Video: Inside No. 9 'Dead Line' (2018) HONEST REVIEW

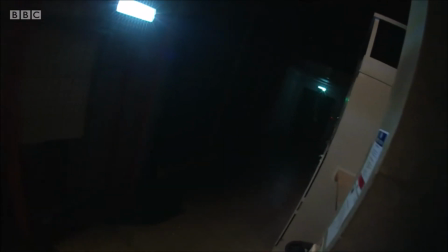He goes backstage in the studio, hearing strange noises, and he gets locked in a caged area full of electronic equipment.
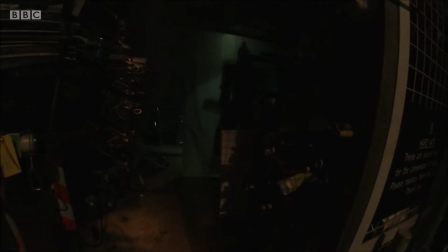The POV shot is bloody tense when he walks through the dark backstage area completely alone,
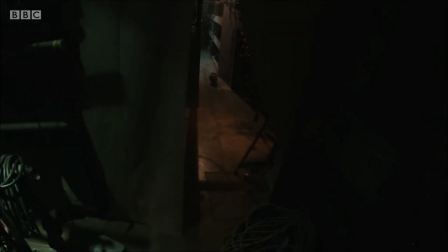and a prosthetic model of his dismembered head from the Flitwick episode is now on the floor nearby.
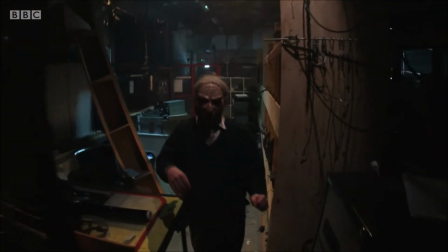Then Pemberton scares the shit out of him, and us too. This proper knocked us for six watching it.
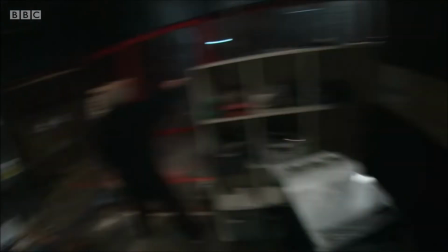But then Steve gets electrocuted, and the episode cuts away to a news broadcast of a death in a TV studio,
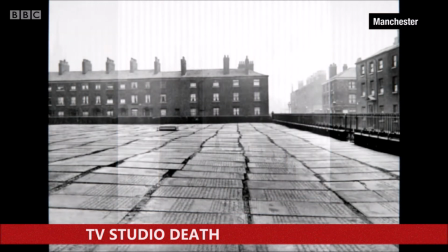the person in question having recorded messages in the studio and picked up disturbing electronic messages.
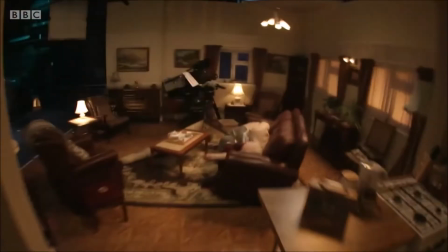Back in the studio, Reese helplessly runs around to find help, finding Stephanie's corpse, and gets shut off in the dark, now switching to night vision.
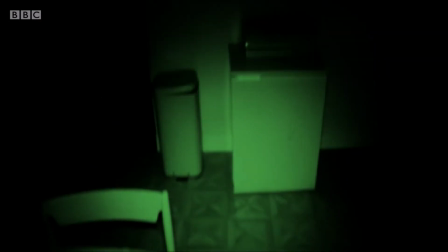Reese's head pans really quickly, but you can still see the girl wearing the dress from earlier,
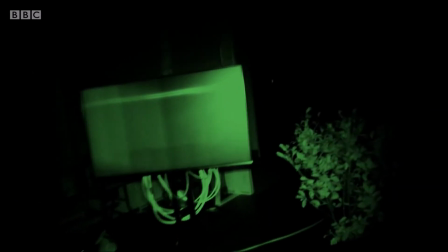and the fact you can only see rushed, blurred glimpses of her is all the more terrifying.
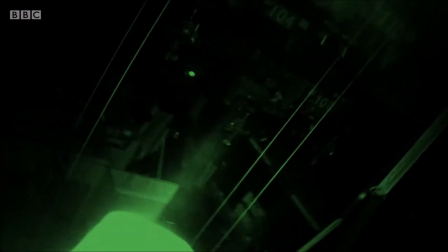Climbing to the rafters, something jumps out and scares Reese, making him fall to his death.
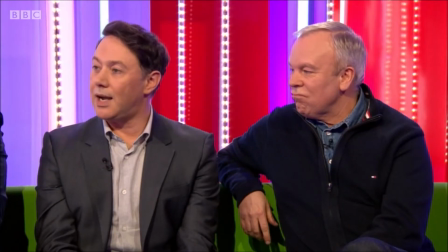And we then cut to a studio interview on The One Show where Steve and Reese, while doing promo for the episode,
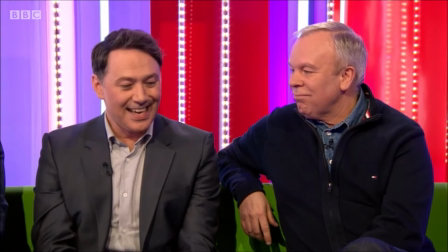are asked if they believe in ghosts, where Reese says he's well aware they're not real,
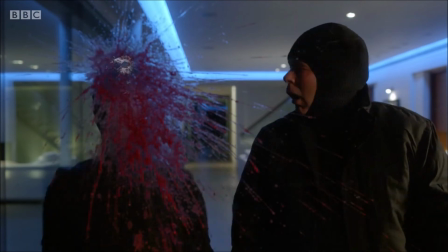before a repeated clip of them both being shot in the head from the end of A Quiet Night Night In plays on screen,
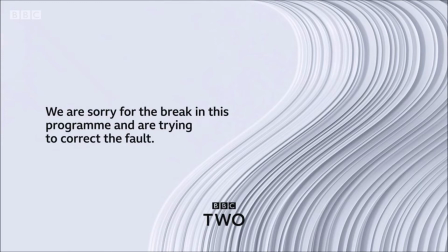cutting to the words "Let Us Be" being whispered. Curtain down.
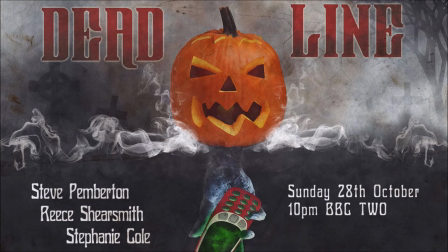Goodness gracious me, this is one of the most astoundingly bald pieces of television I've ever seen.
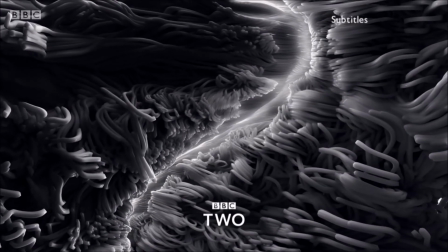The amount of forethought and planning that must have gone into this is staggering, and it was pulled off effortlessly.
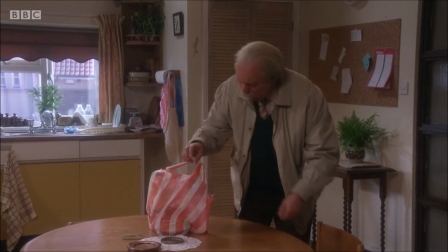There are so many moving parts at play here where so many things could have gone wrong while being consciously aware that a lot of things are scripted to go wrong.
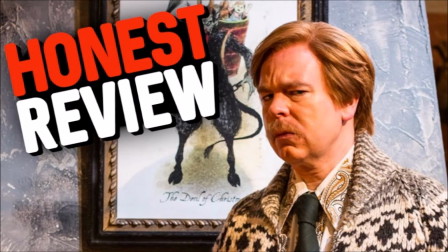Like with The Devil of Christmas, which I've also given a full review of on the channel,
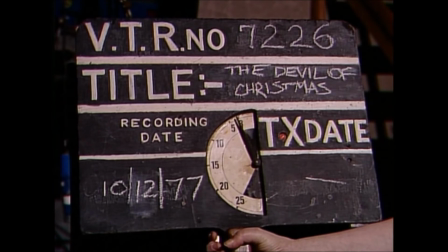there were a lot of mistakes intentionally written into the scripts for both the dialogue and the camera shots to
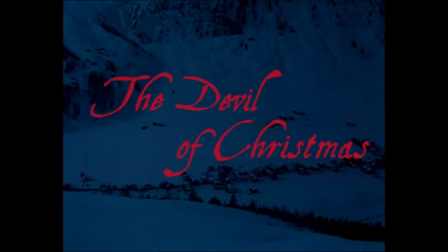intentionally parody mistakes made in 70s TV shows.
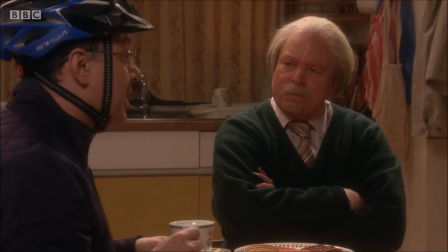But here, the mistakes have to be performed and timed perfectly while still being genuinely live.
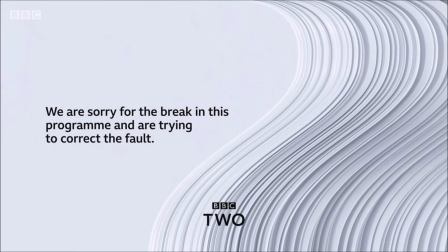There are some moments in there which give the performers some respite, such as the BBC announcer, the archived TV footage,
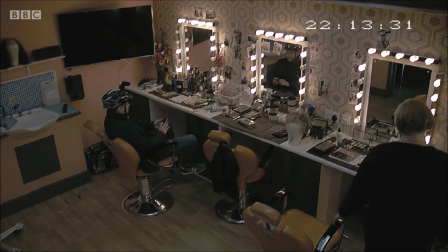the Quiet Night In repeat, etc., so that something can be shown to the viewer while everyone can get a breather and refocus on the next bit of the story.
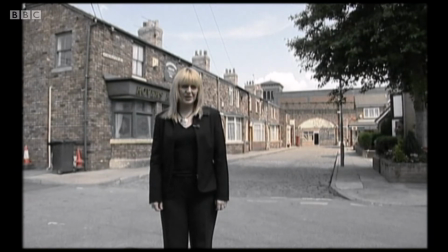Practically everything that could possibly go wrong during a live TV special does, and in the meantime, it keeps you thoroughly hooked.
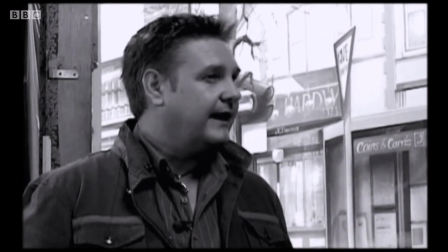However, one thing I will say is that I'm really praising the episode highly now because I'm able to
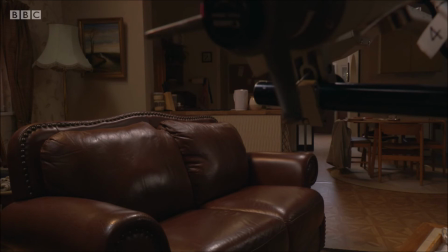reminisce on the experience of seeing it live along with other witnesses in the room that I was able to bounce off.
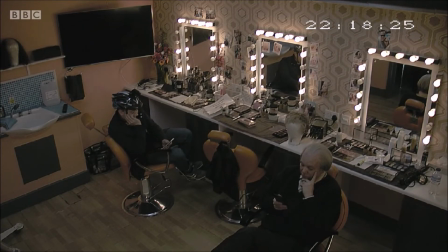If you weren't there watching it at the time, you simply can only imagine what it was like to have watched it live, which is both a gift and a curse.
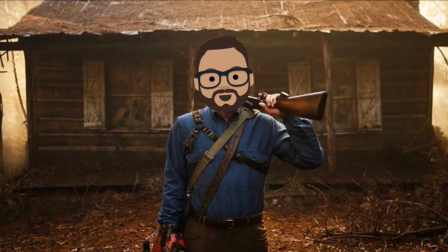And remember my telling of the story, we only put the episode back on because my mate just so happened to check his phone and find out it was still going.
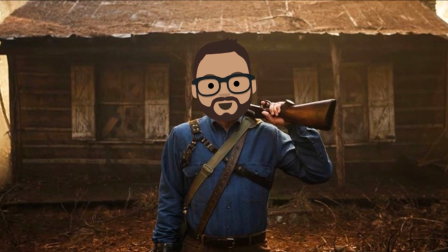If we decided to just have a chat or throw something else on to watch, we would have missed the remainder of the episode, and to this day would regret our decision.
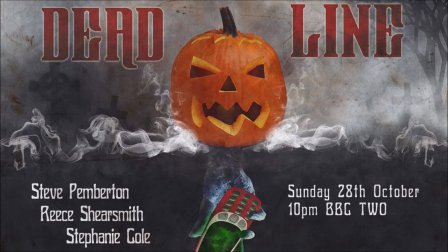We got extremely lucky, but I can absolutely guarantee that a lot of people on that night will have switched off and never switched back on again.
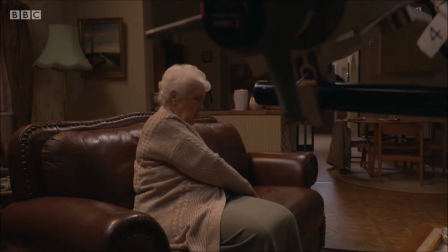You can still enjoy this episode if you didn't see it originally, it's just you could never possibly experience it quite in the same way by comparison.
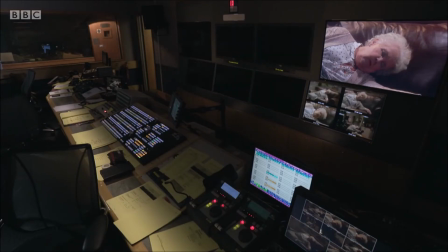Both the gift and the curse of event television, and that's also why it's an extremely rare beast to come across.
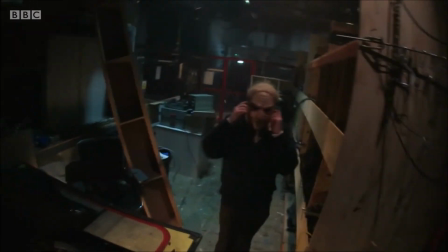Pemberton and Shea Smith accomplished a miracle right here, and Deadline remains to be their bravest yet most successfully executed episode
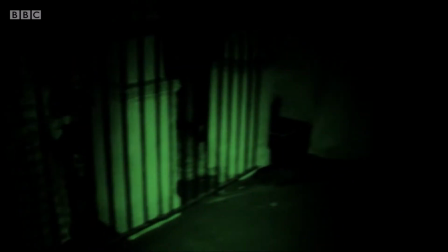in terms of bringing the idea of it to life flawlessly against all the odds.
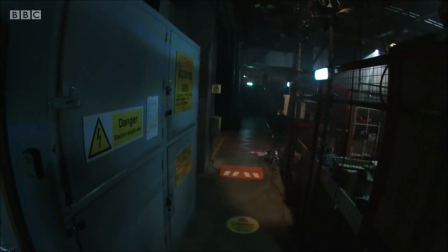And also, it's terrifying towards the end. The suspense cranks up to full gear in the final moments when we switch to night vision,
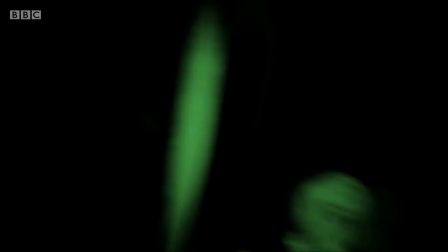which gives me vibes of The Descent when they switch to a night vision camera to scan the caves.